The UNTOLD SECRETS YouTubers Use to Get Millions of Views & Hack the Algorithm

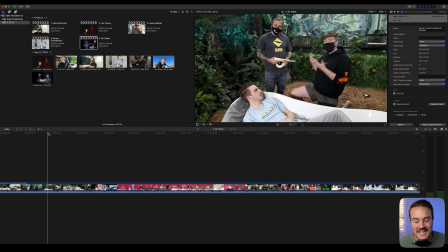749s
With that, number 5 is MrBeast. In this MrBeast video, he's asking people if they'll sit in snakes for $10,000. Now, the first thing that he does a lot in his videos is utilizing sound effects and music, but mainly sound effects inside of his edit. I mean, just watch this clip and try and count how many sound effects he adds to this scene.
And this is Brian, our professional snake handler.
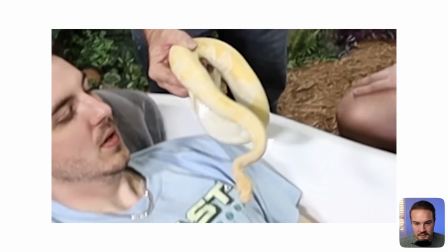771s You want to go ahead and throw the first snake on? Let's go. That was really professional. I know.
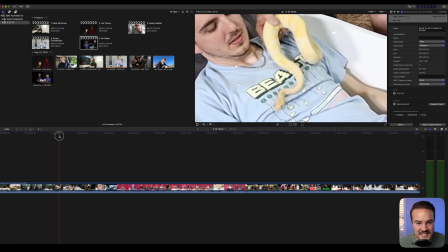775s
Now it's very subtle, but we hear a little hissing of a snake sound effect coming in,
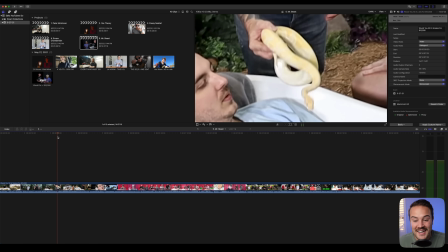780s
and you might just pass that by, but these are sound effects that they are adding into the video to make it a bit more interesting. And of course, that's a bit scary when you hear that coming from a snake, but listen again to those sound effects from the snake. And then of course, there's some more out there sound effects to add to the humor of things, but take a listen again.
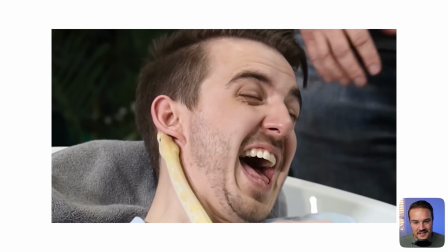798s Gone? Let's go. That was really professional. I know. He's kind of constricting a little bit.
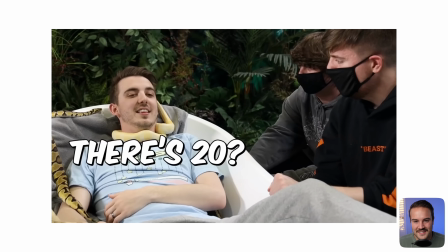804s Is this okay? Are you ready for the next 20 snakes? There's 20? 20 more. The snakes are trying to...
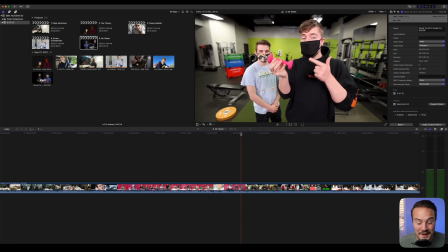809s
In the same video, here's another great example of all the sound effects that MrBeast uses in his video.
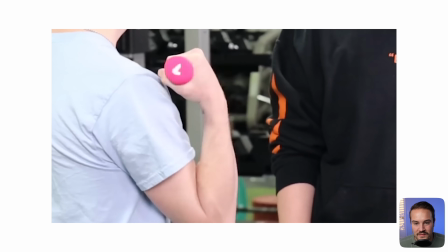815s This is a 1-pound dumbbell. Can you curl it? And Chris, every time you curl this, I'll give you $1.
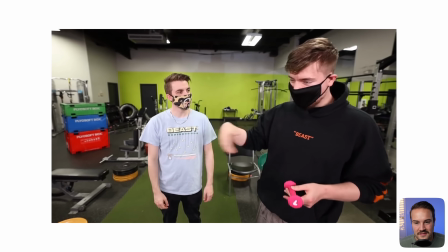821s Really? No. But every time Noah, come on in here, curls it, I'll give him $1. $1. I'm just gonna throw it.
Now, MrBeast is in that entertainment niche, so he is trying to keep things moving along, be very quick and fast-paced in his editing, and the sound effects do help keep our attention. The second thing MrBeast does in his edit is he uses these texts to pop up during the videos.
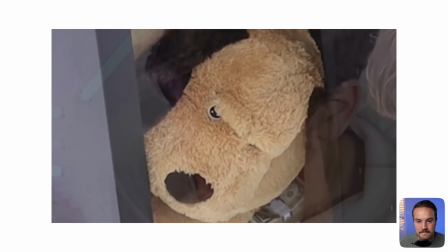842s Mary, see what's inside. Is that mine? Earlier today, I broke into Chandler's house and stole his teddy bear.
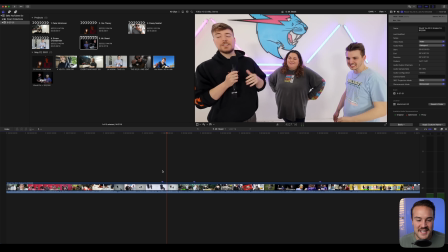848s That's mine. That's Flash.
So right there, he's using this text because it's funny and he really wants people to focus in on those words. So when you have words pop up on your video, the viewer wants to look at those words and really emphasizes what is being said.
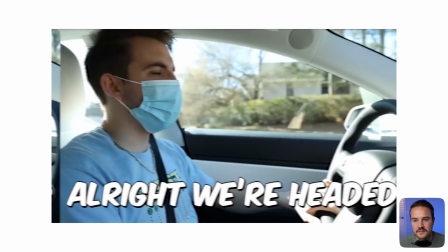860s Let's see where Chris went with all that money from the gym. All right, we're headed to Best Buy. I'm gonna get Noah a Theragun.
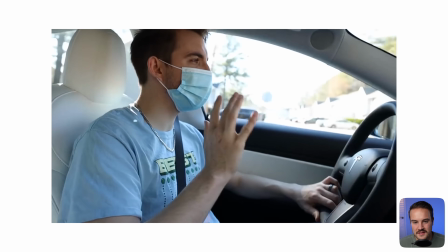866s It costs $400, which is a lot, but I think it's gonna make him so much more money if he gets that arm worked out, you know what I'm saying?
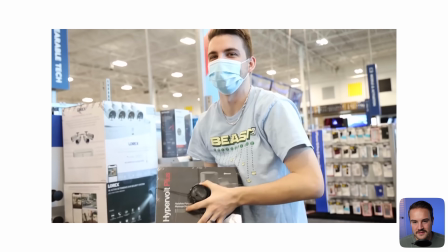872s Oh wait, that one's $600.
Now, MrBeast likes to use these words for context. I don't think we need the $600 one. context. So if he's setting up something in the video, he likes to use the words to make it very clear to the viewer what is happening or what's about to happen.
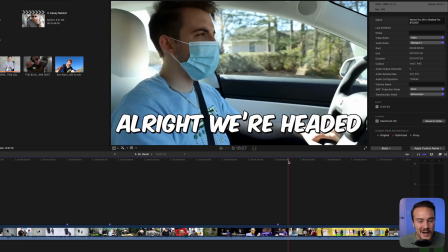885s
And right here is another great example of he's riding in the car. It's not really that exciting. He's just kind of setting up some context. And so adding in these words, adding in these sound effects are helping us stay engaged in the video and what's going on. I hope that gave you some good ideas on how to add some fun editing styles into your own videos.
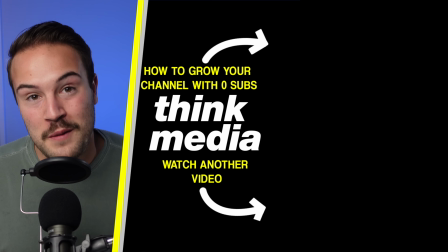902s
But if you click on the screen right now, you can find out how to grow your YouTube channel from 0 subscribers. And I'll see you guys in the next video.